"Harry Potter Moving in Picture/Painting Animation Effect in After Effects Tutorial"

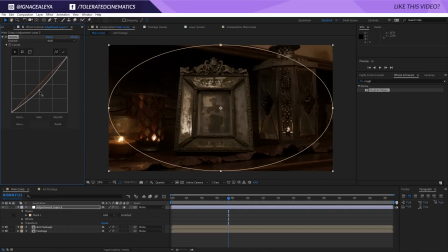Double click on the ellipse tool, go to effect color correction curves and drag down the curves in the center here and subtract our mask,
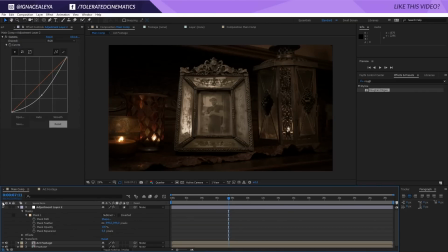and then open up that mask and feather it out so we have a nice vignette. And as you can see, that's going to really draw the attention towards the center. Our frame is more in focus now, so I like that. Let's actually close this down and rename it vignette, so we do that with a return key.
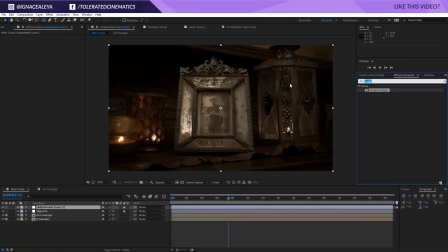And then new, and add a new adjustment layer, and here we're going to apply some perfect glow. Perfect glow, if you don't know what it is, you can download that for free. It's a preset on our website at the freebies page, and that will give you some really nice glow effects.
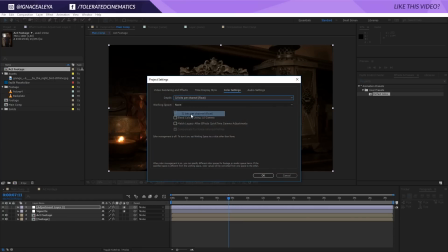But first, go to project manager and click on here and change it to 32 bits per channel.
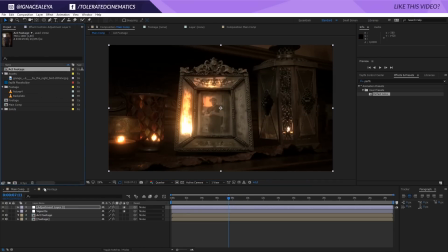That's going to give you more color, and as you can see immediately, you're going to get better results. So yeah, we can change our radius a little bit, just increase it a little bit and decrease our intensity. And there we go. It looks pretty cool.
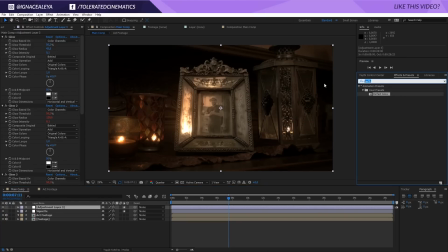Now I'm going to search for apply color lit and add that to our layer.
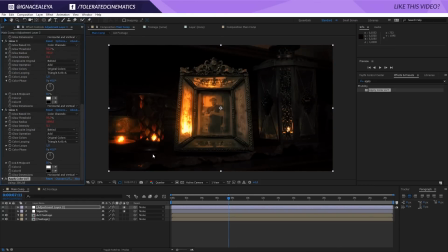I'm going to pick 300 and open that up. These are artlets that you can actually buy on our website.
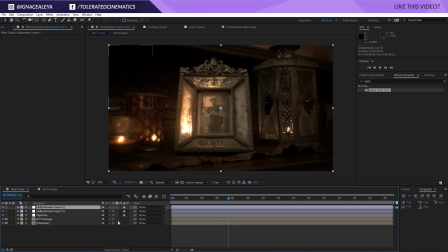I will put a link in the description if you're interested. I'm actually going to cut it away here and add a new adjustment layer and paste that effect on there. So we can actually press T on the keyboard and lower the opacity for that adjustment layer, because I think the color grading was a little bit too harsh.
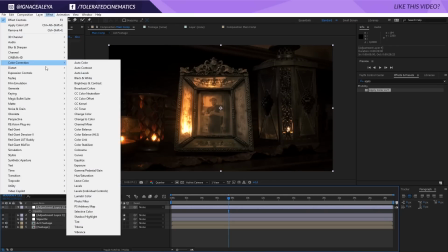But yeah, there we go. So that looks really cool.
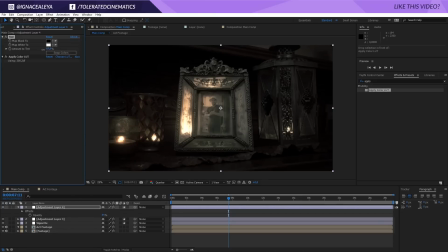I'm also going to apply a color correction tint and just put it on top of your color lit and decrease the value. So we have a little bit less saturation. That's going to give you a nice mysterious look. So I think this looks pretty good actually.
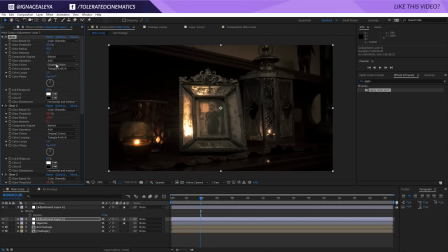Go back to our glow and just set it at like 0.07. I think the glow was a little bit too intense. And yeah, that's it for this tutorial. It's actually really easy to do, as you can see. And yeah, I hope you enjoyed this tutorial.
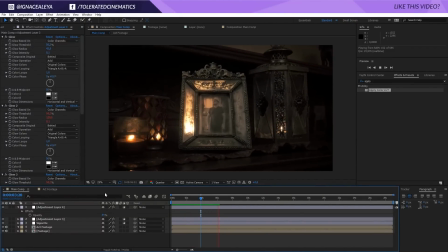If you did, give this video a like. And if you aren't already, be sure to subscribe to our channel. And apart from that, I'll see you in the next one. Goodbye.